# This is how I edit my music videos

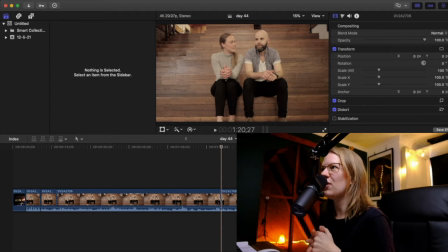(0:26)
I'm learning as I go. So every time I uploaded a video on YouTube, all these videos, I'm learning about it. And I've made a commitment to upload a video every single day to show the progression, to show, the imperfections and how I get better.
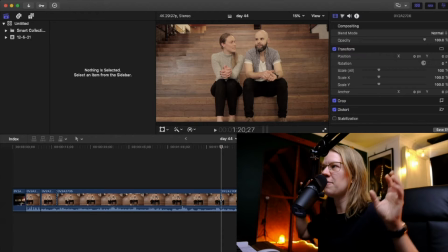(0:45)
I just feel there's a big gap between, people starting out and then the people that are really, really good. So I really want to show all the stuff in the middle. And as I said, I'm learning as I go. And one of the things that I could have done better in this is actually given them lavalier mics.
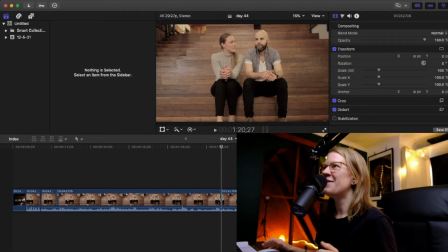(1:04)
I've only got one, but given them lavalier mics. And so I would have had better audio because you can hear a lot of the acoustics in the room and the background noise.
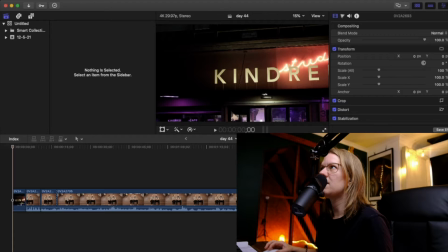(1:13)
I've just got the opening scene happening there.
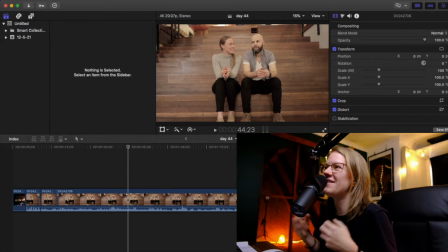(1:20)
So I really try to capture obviously the best moments to keep it interesting for the viewers, but I'm also really want to capture them in this video. I really want to capture their relationship, their music. And they've got plenty of good stuff there, so it's not going to be
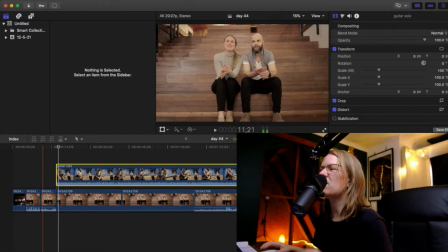(1:37)
hard. And also a bit of a fade in because sometimes the audio goes k, it's just a sound, it goes k, and we don't want that. We want smooth transitions without the intensity. Sometimes the intensity does work, but I don't think it's really working in this sense.
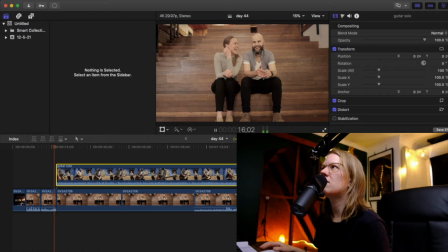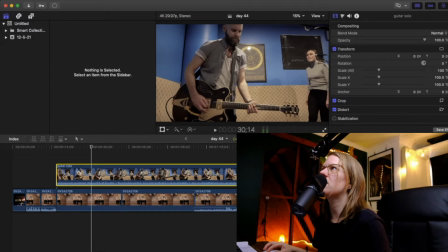(2:01)
I'm actually going to cut from that bit because the first part of the video you can't actually see Andy's head and it's not a really good shot. So he steps back away and starts playing there. Yeah, I'm going to cut there.
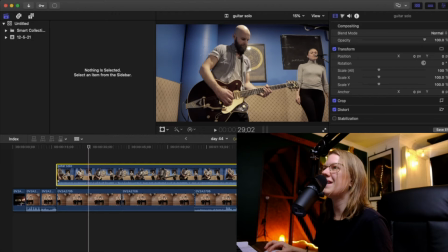(2:20)
So you can see both of them, and he's just beginning his guitar solo, and I think it's going to be more effective.
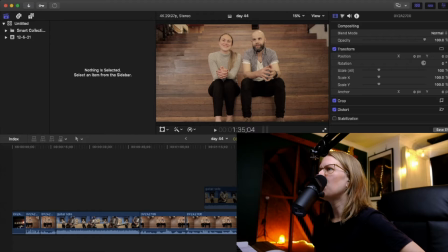(2:29)
I'm going to use music that is on purpose isn't related to their genre because I don't want it to take away from their music. I just want it to be like a supportive background music. Yeah, I think that's kind of my thinking.
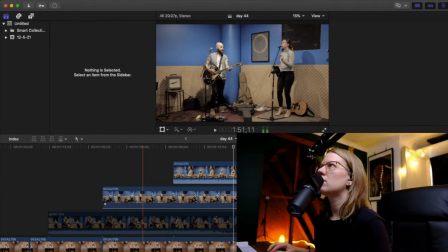(2:46)
I don't know if it's going to work yet, but... So, because I've moved the mic
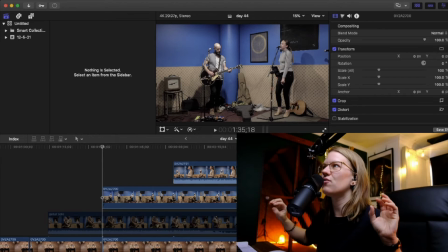(2:53)
twice for that shot, and I haven't used a room mic, that was my stuffed up there. I can't use the audio for one video and then jump to the other video and sync it up because it's going to change the sound.
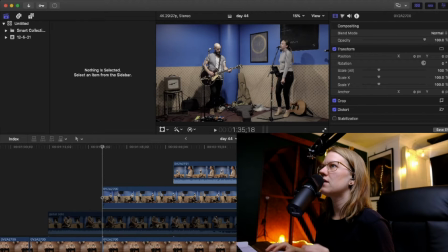(3:07)
So I'm just going to choose I'm going to choose which audio I like basically and use that.
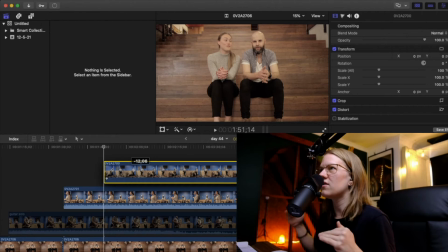(3:18)
Using music to actually do cuts, like using the changes in the song, is very effective.
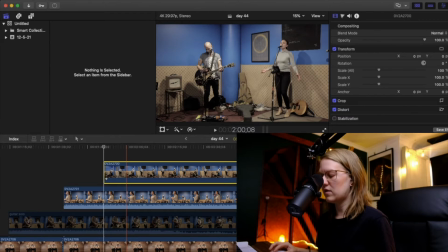(3:26)
So I'm going to cut. Also, what I'm going to do is that I'm going to
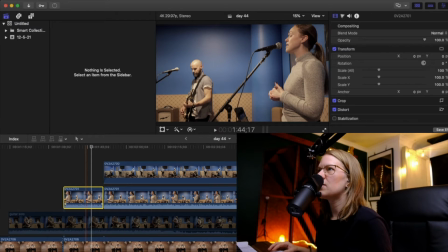(3:37)
do a slow zoom in. So this video that I've just cut, I'm going to do a transition. What do you call it? A crop. And the effect is called Ken Burns. So you can see there's a start and the end point, and it does this little like slow,
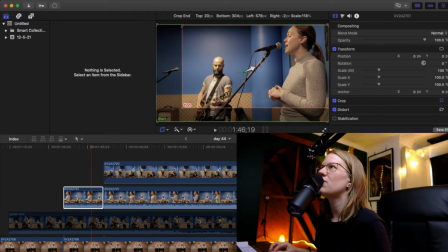(3:53)
as if someone was behind the camera doing like a slow sort of zoom in, it's very effective if you're not on the camera.
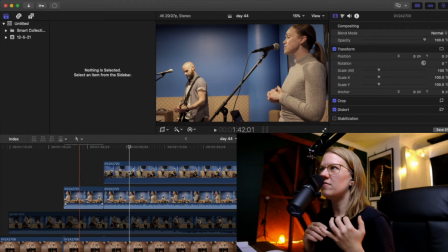(4:04)
And then I'm just going to do cuts of myself, the bass player, and them. There's going to be like 3 or 4 scene cuts. And then I'm going to go straight back to the interview, I think, because that's kind of the main feature.
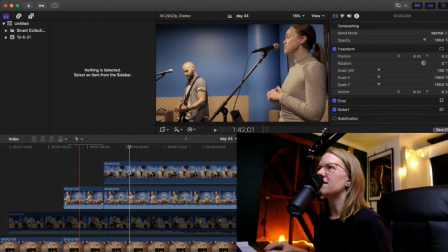(4:20)
I want to keep returning to that. Yes. As you can see, I'm kind of figuring this out on the go.
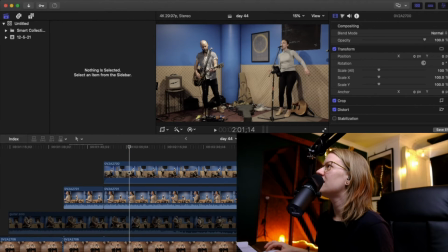(4:26)
So anyway, all fun. It's really kind of like improvising, but I'm improvising to video.